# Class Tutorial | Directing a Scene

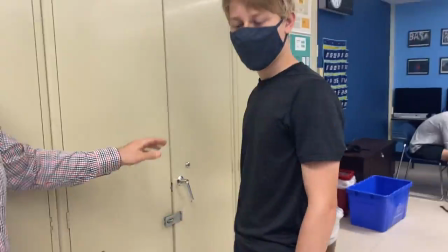(4:05)
So got that shot and as we get that shot we have to think
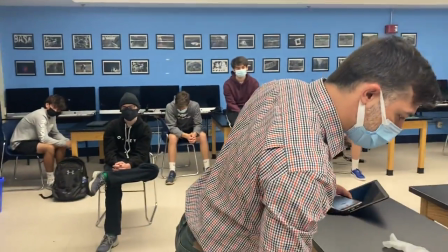(4:10)
about the next part where Casey is going to be coming in.
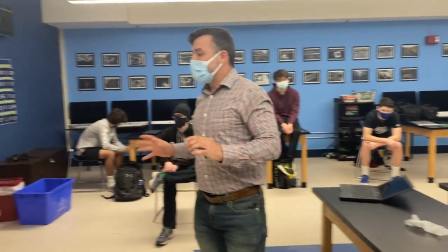(4:15)
So Casey puts their coat down on the floor. So as he's reaching for that, we also need a shot of Casey coming in.
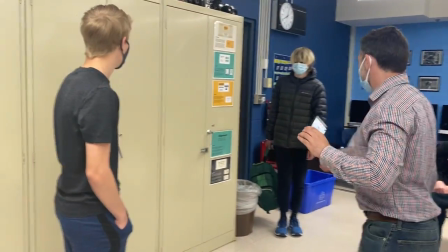(4:23)
I'm going to tell you when to come in. So we're going to say action. You're going to come in and throw down your bag and come right here.
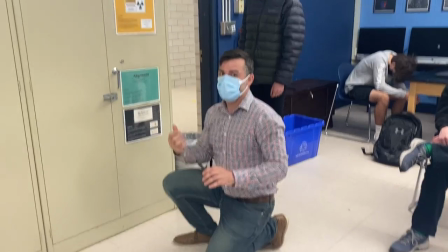(4:29)
Notice that there's choreography going on here too. It's very important that you have that continuity that's going to happen.
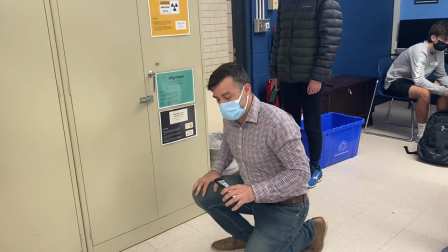(4:36)
So Silas is going to come right here, put his bag down right here, and then look up right here, okay?
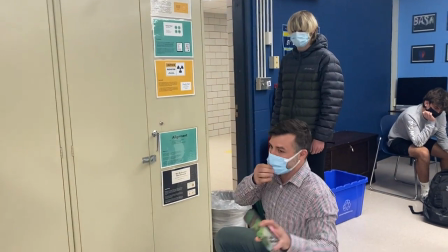(4:44)
And say, I knew, you're going to say in the script it's going to be a little different, but I knew that test was important.
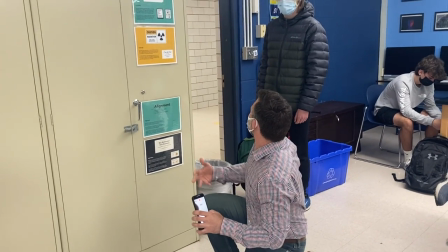(4:50)
I studied all day and didn't get a good grade.
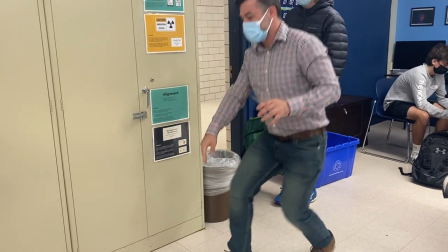(4:53)
So you're going to say that, but you're going to come in, put your bag down right here, and look up over here as you're saying that.
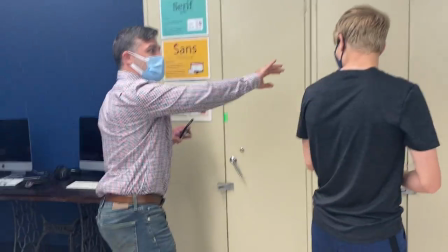(5:01)
Now, I'm also going to get that shot of him going like this and you coming in so I have something to match on the action.
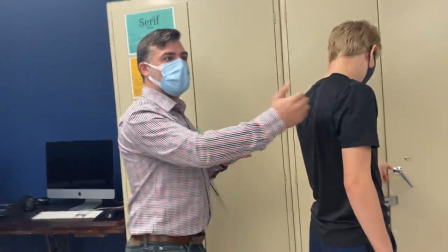(5:09)
Matching on the action is really important because it's going to allow you to cut from this scene into this one And have a little
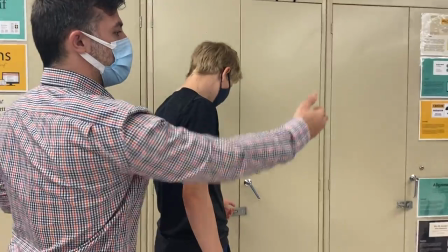(5:17)
bit of motion that's going to connect those two scenes So you're going to come in and say I knew I was going to do bad on that test I
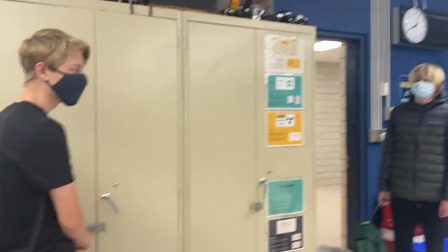(5:25)
studied all day and it didn't work
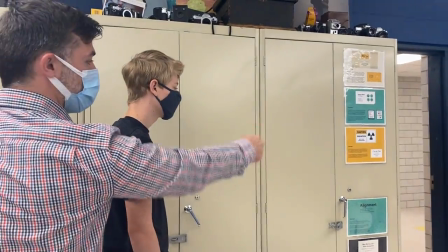(5:28)
So I'm going to say action and you're going to come in So go out You're going to stand right here You're going to do this hand trembling again
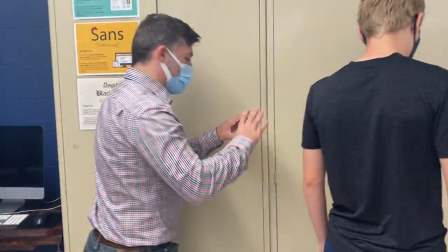(5:37)
And when I tell you Okay, so both of you know what you're doing for this. You're gonna stand straight here.
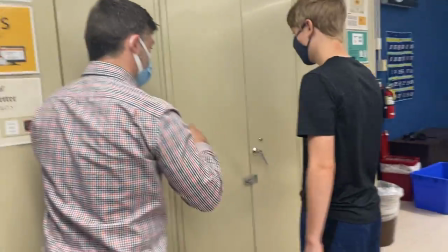(5:42)
Yep, just like that and
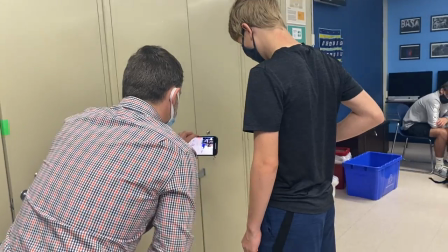(5:48)
Action
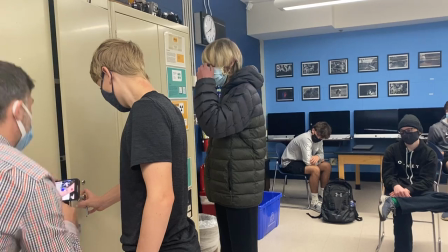(5:52)
Yep, and we're gonna do that again.
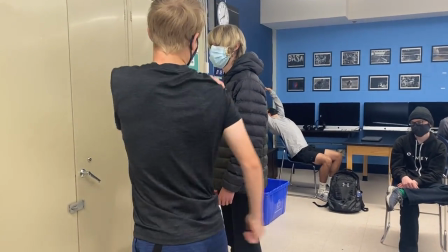(5:54)
You're gonna crouch down remember It's really important that all the components are done because then you when you when you cut to it is going to be something that is
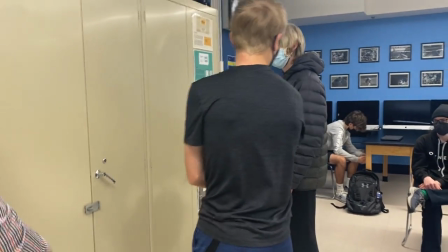(6:03)
That's going to seamlessly go into each other So it's important that you go come down and put your bag down and start rifling
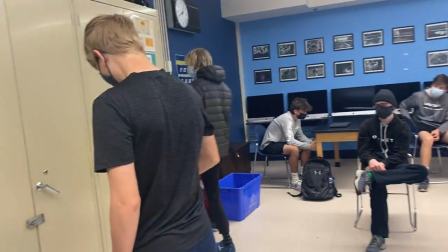(6:09)
through your back So, come in, come down, and kneel as you're saying that, okay?
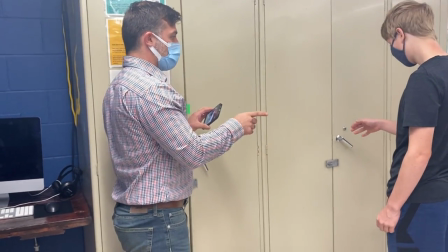(6:15)
Do we want smaller trebles or bigger trebles? Good question. So, I would say a little bit slower, a little bit less.
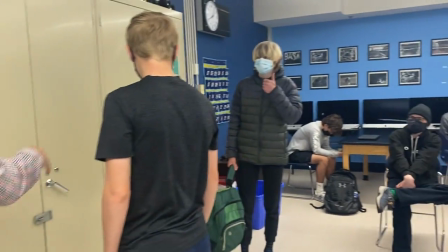(6:21)
Like that? Yeah. Are you good, Silas? Yeah, yeah. Okay, cool. Ready? So, go back out.
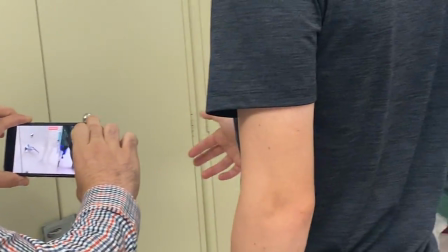(6:31)
And action.
You know, that was an important test. I studied all day.
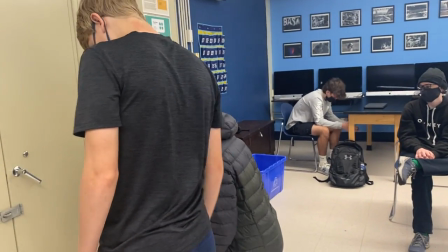(6:36) She and I got a job for you, Connor.
Perfect. excellent excellent excellent so what I like to do in these situations right here
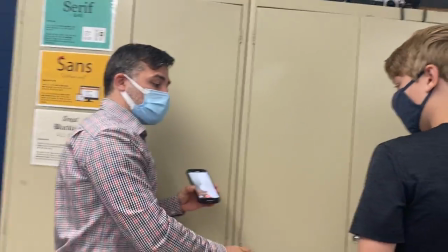(6:43)
is I will say freeze sometimes I'll say freeze
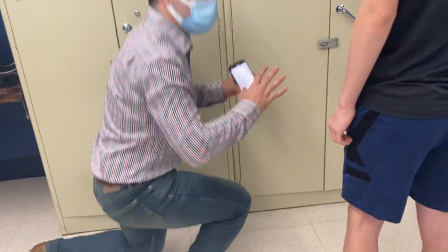(6:49)
so when when you're looking down like this and then I'll shift the camera over in position and
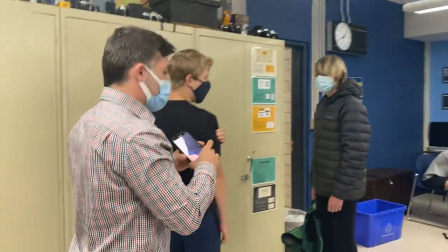(6:54)
we'll continue from there but what you can also do is just do
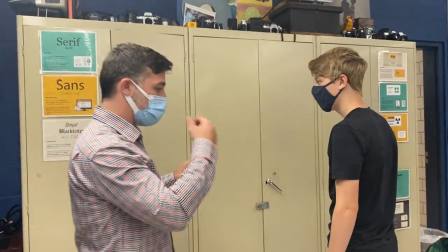(6:58)
the same scene with the same court choreography from
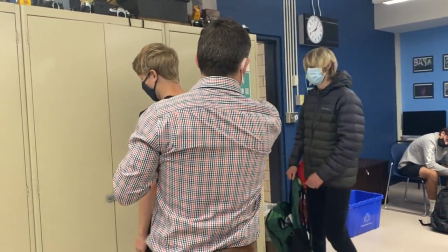(7:03)
a different part so we're gonna go back into the hallway and we're going
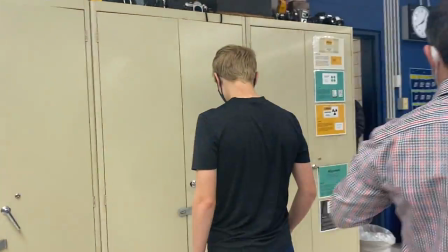(7:08)
to do the scene again and I'm going to be right here and
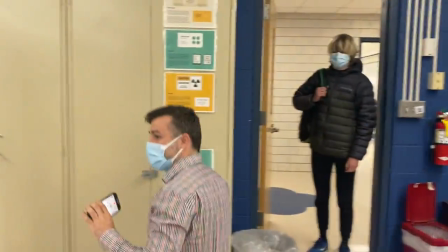(7:13)
watch what happens he's going to crouch and when we put it all together I'm gonna go from this
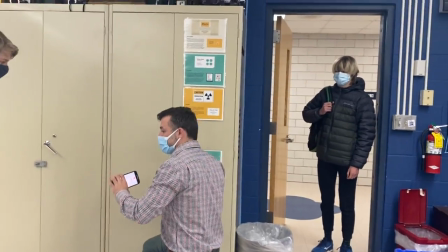(7:18)
scene of him coming in the moment that he crouches like this I'm gonna cut to this scene so I'm gonna match on the action
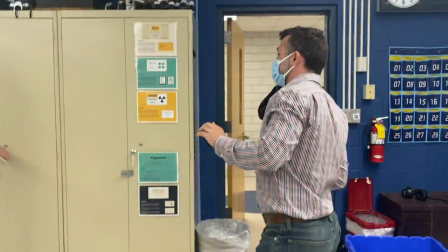(7:25)
okay so we're gonna do that again you're gonna start right here no you're
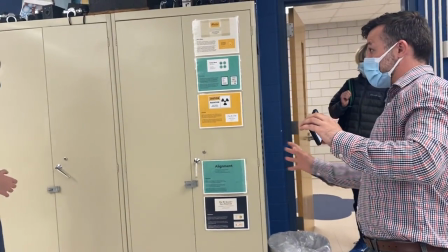(7:30)
good because it was right here when we started and we're gonna do that same scene
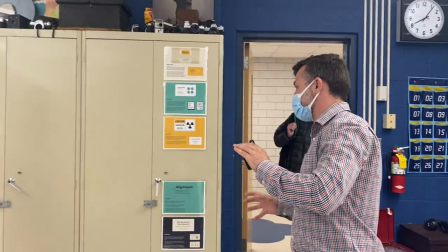(7:34)
but from this part so your same action so going from here to over here okay and you're
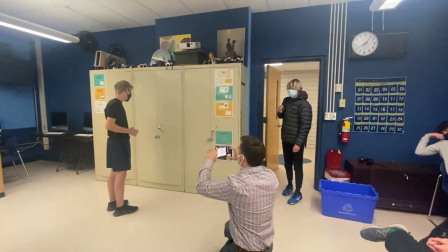(7:41)
gonna come into the frame right here okay so ready when I say action and action